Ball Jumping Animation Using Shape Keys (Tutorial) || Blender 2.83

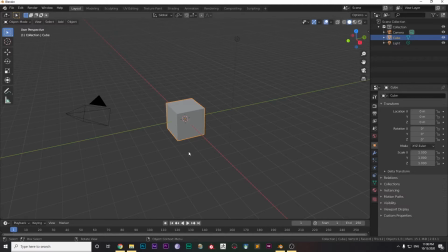Hey guys, it's Pandan and in this video we are going to learn about ball animation in Blender using shape keys, not any bones or rigging, just shape keys. So it is simple, select the default cube and press X to delete it.
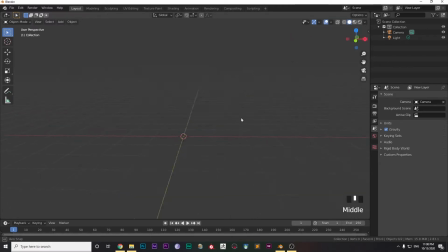It's pretty simple, you know, you always delete the default cube. so then press shift a go to mesh and select UV sphere right now place the
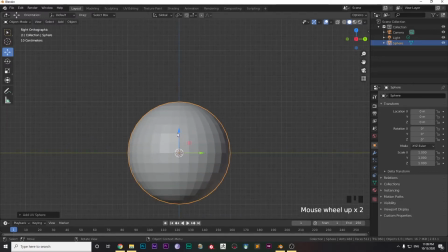sphere in the right position you want I
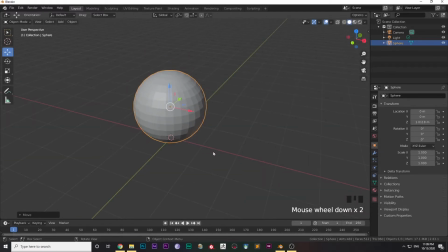have gone to press numpad 3 so that I can go to the side view right view in fact then go to modifiers and select the subdivision surface because you want your balls to be smooth okay that was kind of wrong whatever
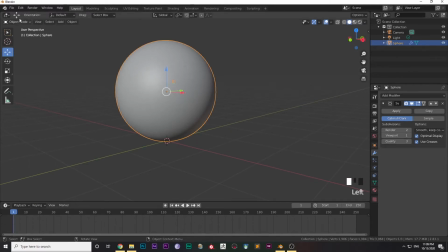now divide the viewport into two parts because
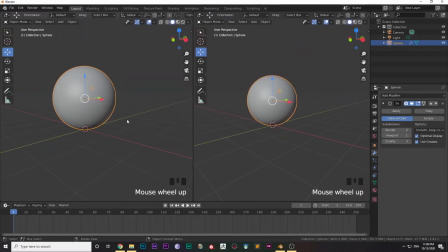in one part you want to view the top of the ball and in one part you want to view the side of the ball so press numpad 3 and numpad 7 in both the views respectively to view the
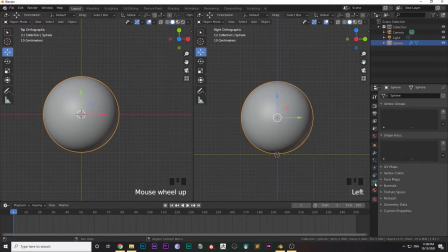side and top of the balls and now go to object data properties panel in the outliner and select plus and again select plus so that the there is key one then go to tab press tab and go
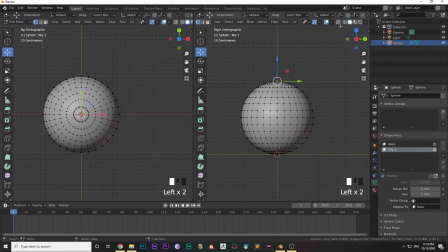to the edit mode select the top vertex turn on proportional editing so that it is smooth and it is affected the movement is affected at
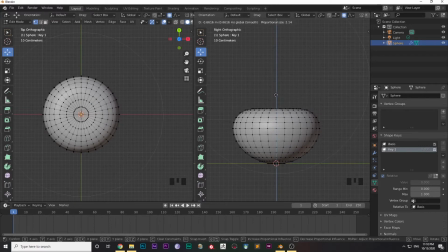a larger area now squeeze the top part and also squeeze the bottom part because when the ball hits the ground the ball gets squeezed a little right so squeeze it properly and after you are satisfied satisfied with it.
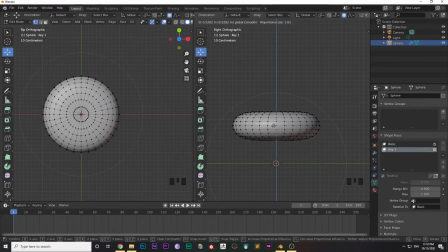Yeah, I am pretty satisfied.
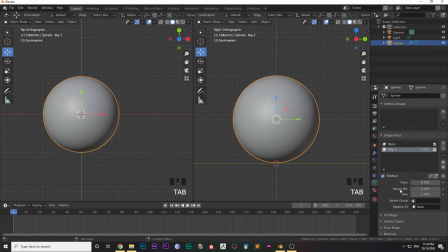After fully satisfied,
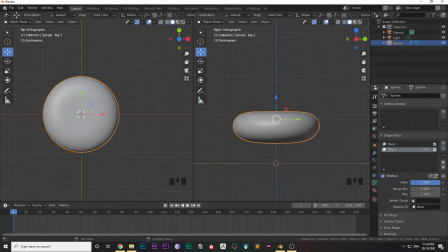press tab to go out from the edit mode and change the value as you can see I am changing the value and the shape of the ball is changing.
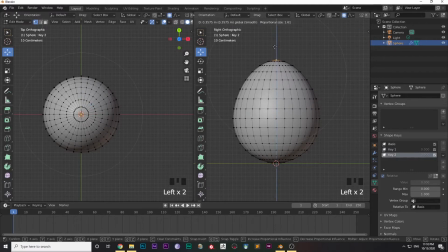Then again click on plus and press tab to go to edit mode and change the shape of the ball because when the ball hits the ground and then goes upward the shape of the ball changes a little so after changing again see that with the change in value the shape of the ball
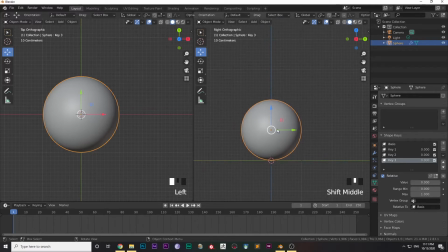changes and then again click plus and go to edit mode by pressing tab and change the shape of the ball into an elongated shape because when it is in mid-air the shape of the ball changes right it is elongated if it is a very elastic kind of wall then it is possible
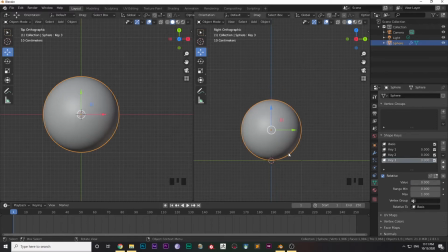So I am not pretty happy with the shape so I am going to change it again a little bit. Yeah, this looks fine.
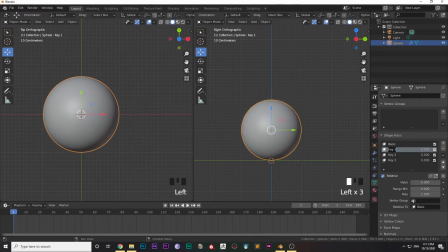Now I will be changing the names of each key, like a very obedient modeler. So I am going to skip this part, I am going to fast forward this part a little bit.
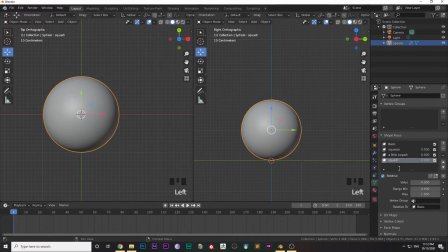And after I am done with the names, I am going to the timeline. I have already set the end value of the timeline to 24 because the jumping animation takes around 1 second.
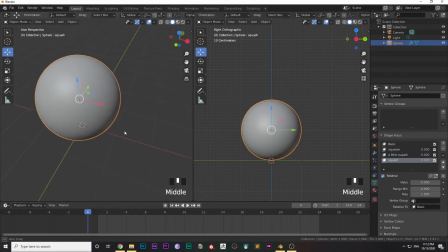So from 0, I will be changing it to 0. So from 0, from start from 0 and end to 24, okay.
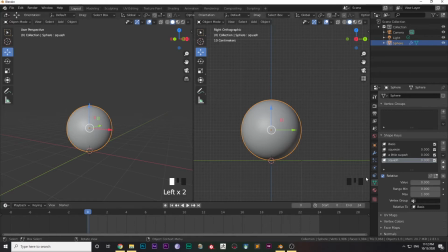So I am just changing the values and placing it in the right position and then turning on the auto key and then pressing i on the keyboard and entering the location keyframe.